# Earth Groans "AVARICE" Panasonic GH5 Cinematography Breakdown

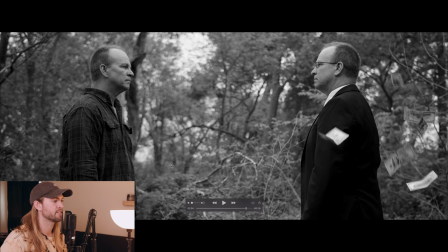13:20 And it's, I masked it together and feathered it out so that it's like that line is spread apart and it's really like blurred out so honestly I can't even tell so yeah that was just kind of the one sacrifice we had to make in order to pull the shot off but the money's
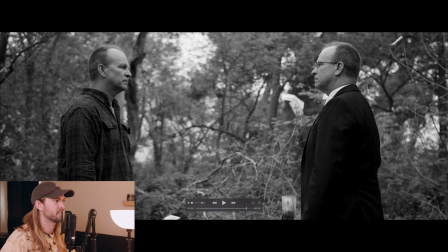13:35 flying up and they're looking at each other he has compassion he's looking stern
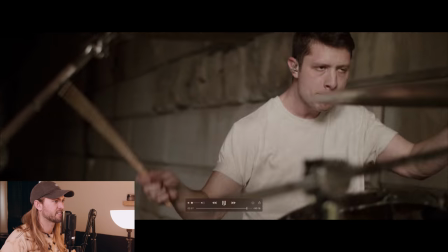13:40 and stuck and that's just kind of like the final bang and then
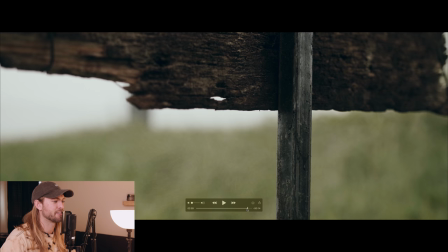13:46 actually the final bang is this grave digger driving in this this stake
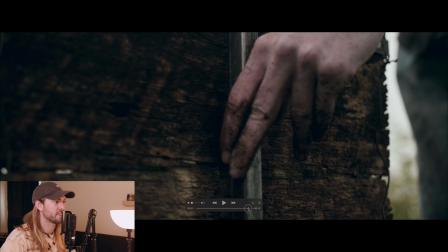13:52 which turned out so cool so we shot this scene in South Dakota at Jeremy's parents farm on their land and so we had a grave digger hitting this sign in and
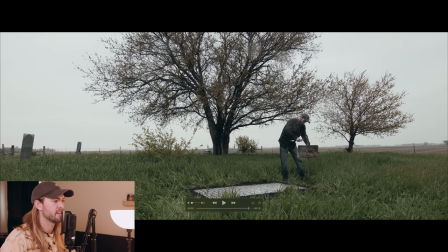14:03 you can see right here it says here lies a poor man and Jeremy the master craftsman built this grave so this is actually just a big sheet of plywood and a top layer of fake money bills
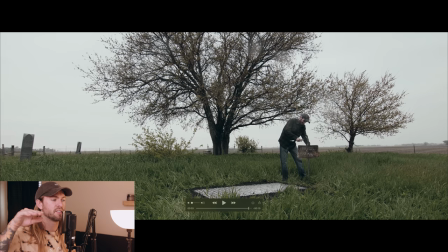14:18 so they're like money stacks but there's only a bill on the very top so there's just like paper underneath so it looks thick so we put this on the ground it was raining so this was really hard to shoot you can see there's water spots on the lens but it actually looks cool
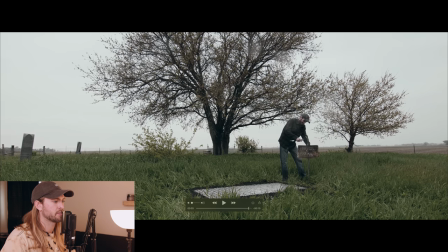14:31 and then we he bought a bunch of top soil and we just made like a layer of top soil around the sheet of plywood that
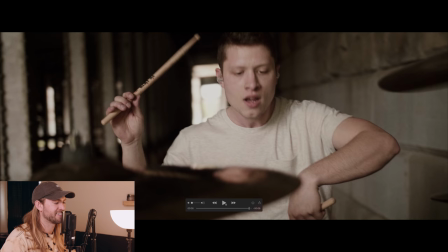14:39 way it kind of looks like a freshly dug grave oh that water dropping so cool so i just wanted to show off the grave a little bit just
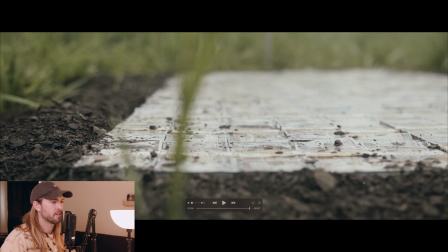14:46 how good of a job jeremy did you can see right here like there's like you can see the paper with the soil and then i like this like grass in the foreground and the line of focus is so thin it's like blur here focus here out of focus again there it's just cream
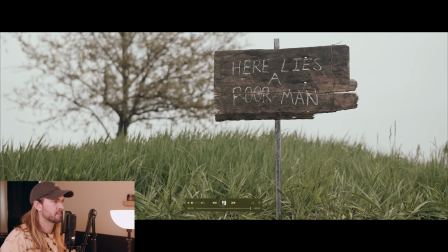15:03 so cool so this is just the final scene and then it says here lies a poor man so this is the rich man's grave, the rich man from the story. This is his grave. Basically he died in his, his greed and his obsession with money,
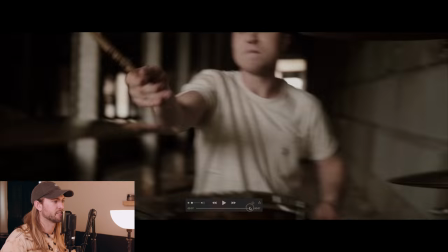15:20 which is why he's, his grave is covered in dollar bills. And that was just kind of like the final,
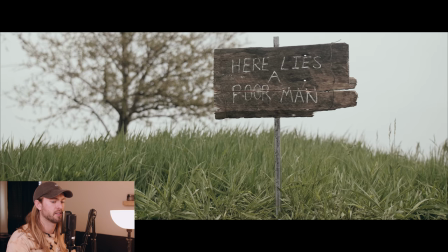15:27 like boom moment of the story where like you choose how you live and you choose, you choose what your, what your God is essentially. And his God was money. And I mean, that's dangerous. That's a dangerous place to be, but it's a lot, it's a lot of us struggle with that.
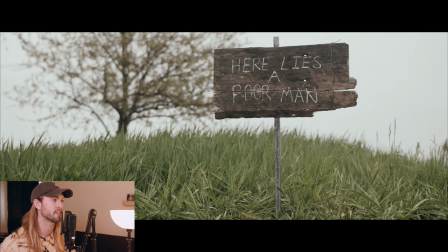15:45 It's, it's easy to worry about money and become obsessed. I'm a, I'm a victim of worrying about money. Money, like the love of money is dangerous. And it ends with that shot of Jeremy.
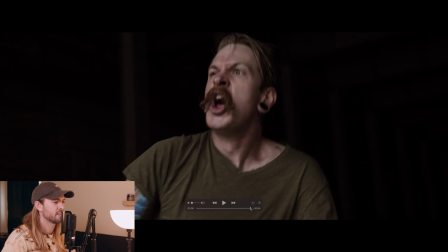15:55 It kind of reminds me of the beginning of the estate music video where the camera whips in on him in the very beginning.
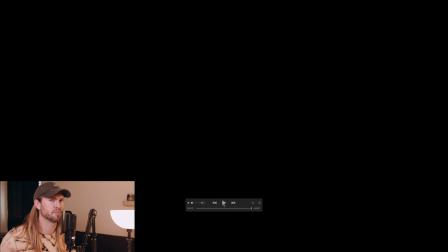16:01 This one, it whips out at the very end. And that was just like a camera move. I don't even know if I did that on purpose, but I was like, Oh, I have to end on that shot. It was all shot with intention. The, I had a shot list of every single shot for every single scene. And of course, like there's going to be scenes where you improvise your shooting and come up with something on the spot. Like, oh what if we did this like added this little scene or this little shot and and that just that's so fun to do thanks for watching this this is like super fun I love breaking down like how I shot things and graded things and directed things and if you guys are interested in more stuff like this let me know I can do breakdowns of all the music videos I do or whatever and subscribe I do like three videos a week and it's really fun to do I have a podcast called the rice fire podcast that I do with my sister and it's super chill and goofy and you might like it. So check those things out. Hit me up with a little comment and I'll see you guys in the next video.